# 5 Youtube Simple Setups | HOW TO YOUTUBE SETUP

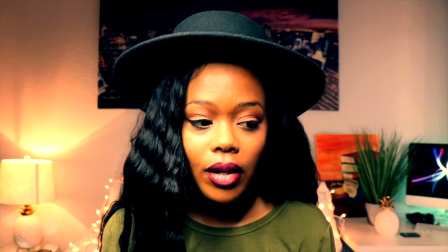542s
This setup, because it's wide, you don't want it to be boring, so you just add in more pieces.
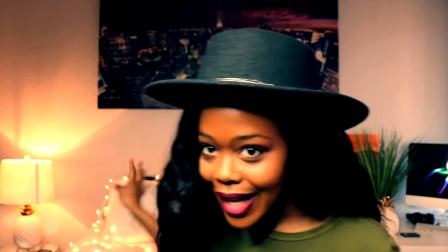549s
Well, I added in Christmas lights, some nice Christmas lights.
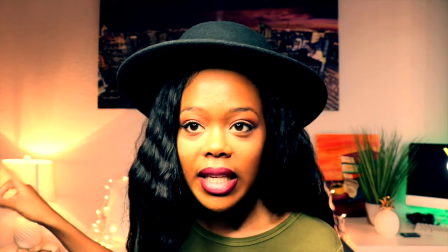553s
So I have a lamp over here to kind of warm up that empty area that doesn't have a picture, a plant, or anything.
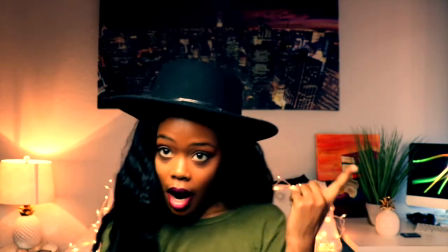560s
Pop of color, pop of color, pop of color, pop of color.
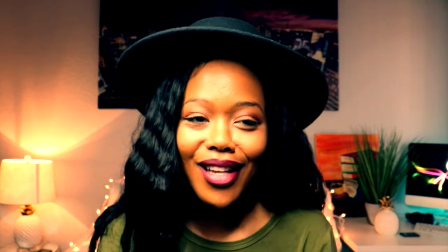565s
You could be the thing that has only the pops of color. But yeah, these are ways to pizzazz it up.
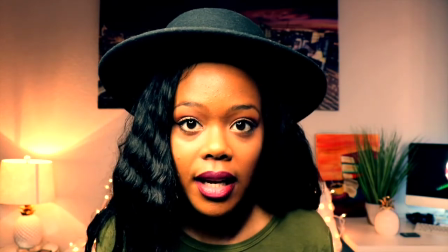570s
This setup is right at the end of my bed. You can maximize this setup too.
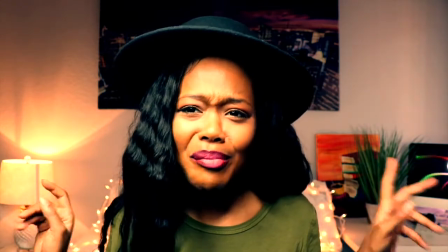575s
If you don't really have all this going on in your room, by your bed, you could just make up your bed real quick, throw some Christmas lights back there,
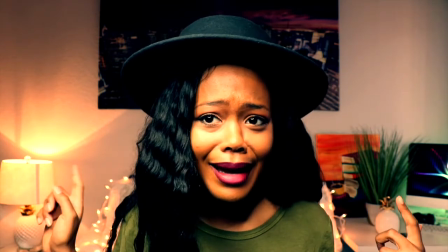582s
turn your light on your nightstand, and get started doing your video.
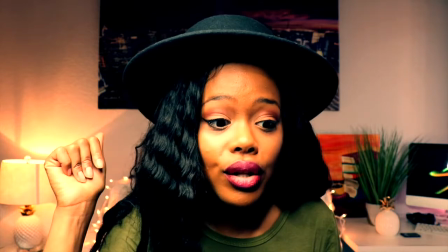587s
You really could. You can tape up a picture if you want to. Go to the store, get one of those really lightweight posters and tape it up behind your bed if you want to.
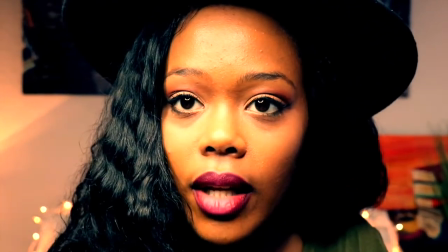595s
Let me show you what it looks like zoomed in. If you really want to,
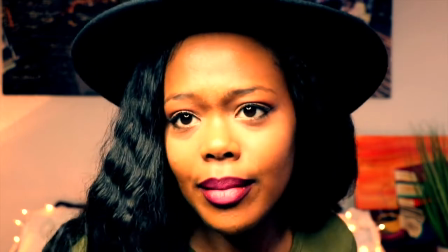603s
if you'd like a closer setup, if you like a tighter setup like me, if you like a tighter setup like me, you can go in tighter.
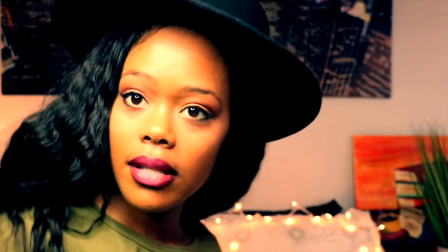610s
And yeah, you got that nice ambiance. Zoom, oh, look y'all.
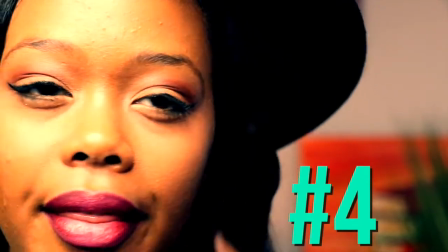616s
Oh my gosh, look at all that YouTube pizzazz.
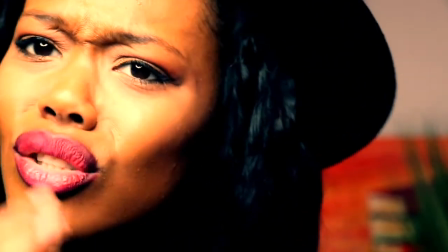621s
Look at all that life you can get in a close-up. Oh my gosh. Put the picture way back there, okay?
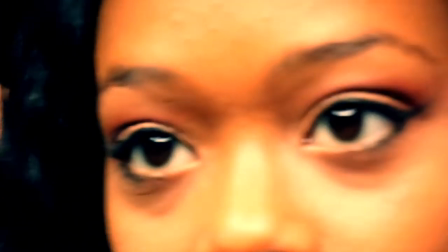628s
Just put the picture way back there and zoom in. Yeah, look at the difference, okay? You zoom in and you ain't got nothing in the background except a lamp, you know?
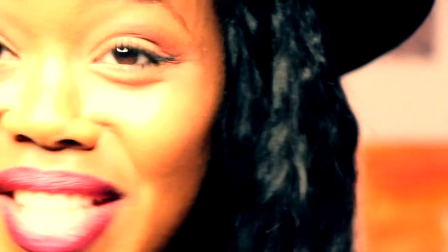637s
It don't look great, but we're at the foot of your bed and you've set up this amazing wide that has a lot of activity.
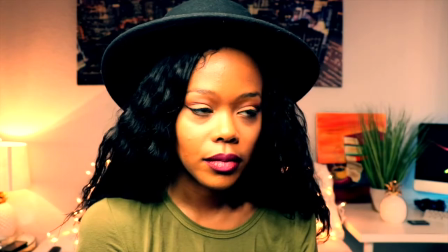645s
Your video look good. You be like, hey. like I said, this setup here, I love it.
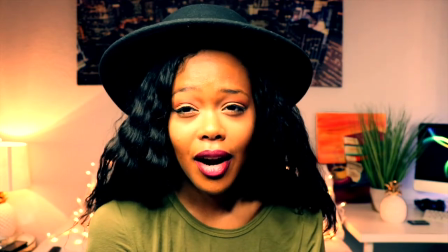652s
A lot of people tell you when you're doing a YouTube setup, figure out your brand. Like, do you like dark colors?
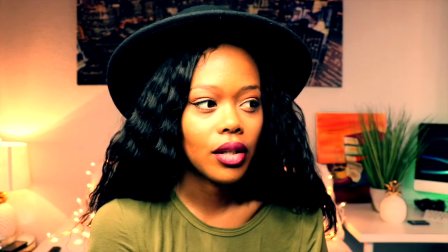658s
Do you like a dark room?
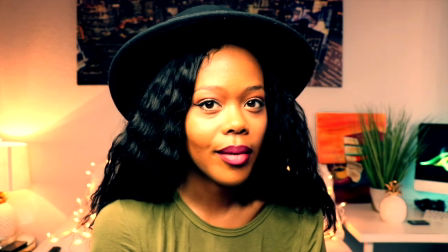661s
This isn't really that kind of video that's like helping you explore what kind of YouTuber you are.
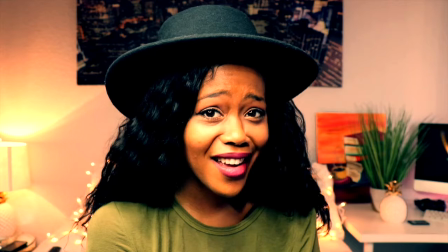668s
This is one to help you if you're still finding your way and you need some setup ideas to make
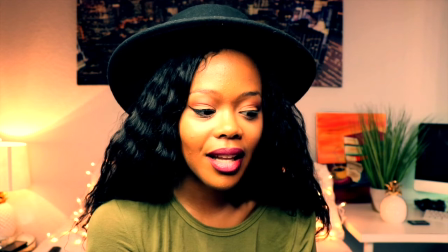673s
your videos more aesthetically pleasing and they complement something about yourself.
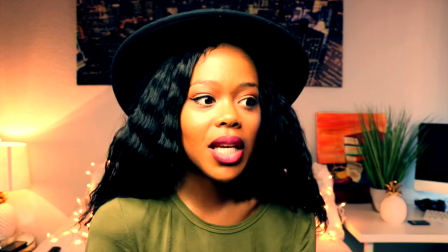679s
There's a little bit of something in every one of these setups that speaks to me, speaks to my brand, and
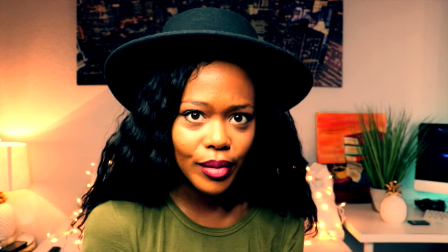686s
defining my brand is still happening sometimes. When you're a YouTuber, you're still coming up with what your look is and feel,
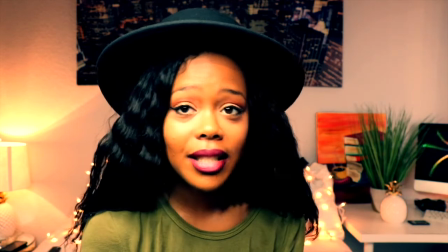694s
and maybe your look will might just end up being what you're good at setting up.
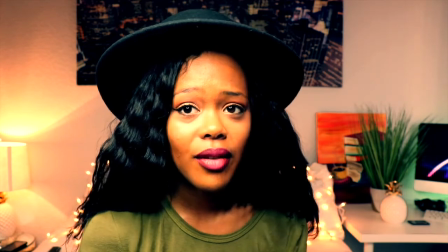700s
You know, I know mine involves lights. I love light.
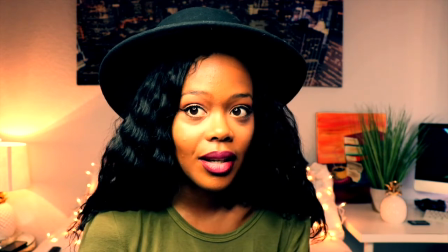707s
I love color, so pops of color.
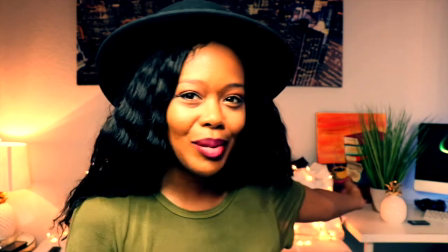711s
I like earthy things, so a little bit of plant life, and I do have an ongoing pineapple theme.
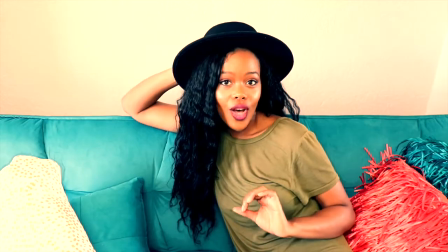717s
Moving on, let's go to our next setup. So this is the simplest setup so far.
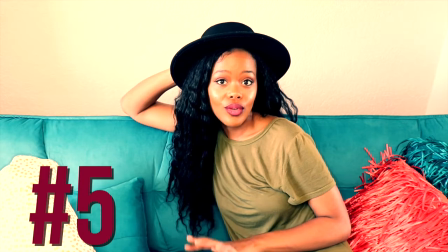723s
I decided to do a really simple one so you could get an idea of how you can get started right now.
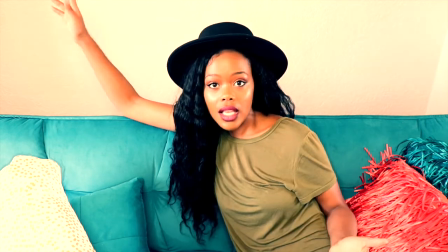729s
You can't see the floor, you can't see anything on the sides of the furniture.
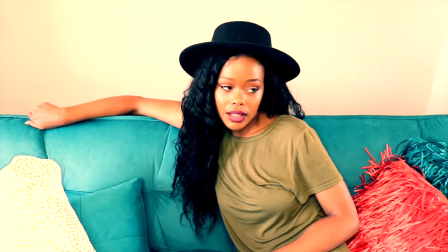737s
This is my futon. A lot of people probably don't have a colorful couch or futon, but you know, throw a blanket over it, you know, throw something that gives you that pop of color you like.
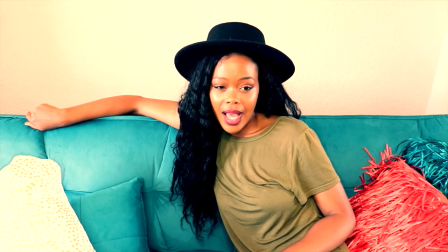752s
A pop of color can really help add flair to your YouTube setup.
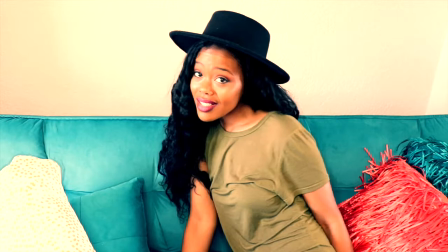757s
This is not an in-depth video. This is the ultimate guide for simple YouTube setups, okay?
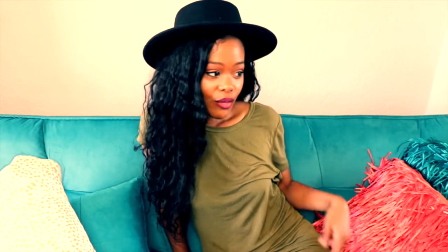764s
And the way we made this one just pop, make it really stand out, we added pillows.
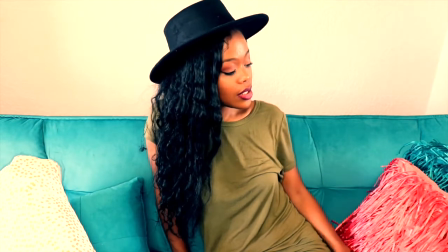771s
So the key ingredients are a couch and some pillows.
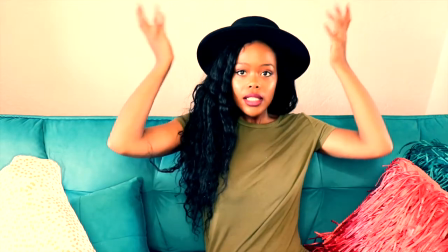774s
And if you really want to make it really, really, really snazzy, tape a picture up, a poster, something lightweight up behind you,
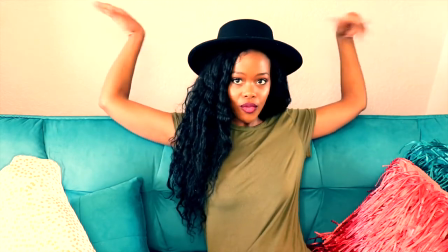782s
and you can kind of see the rim of it, the bottom rim of it in the frame of your camera.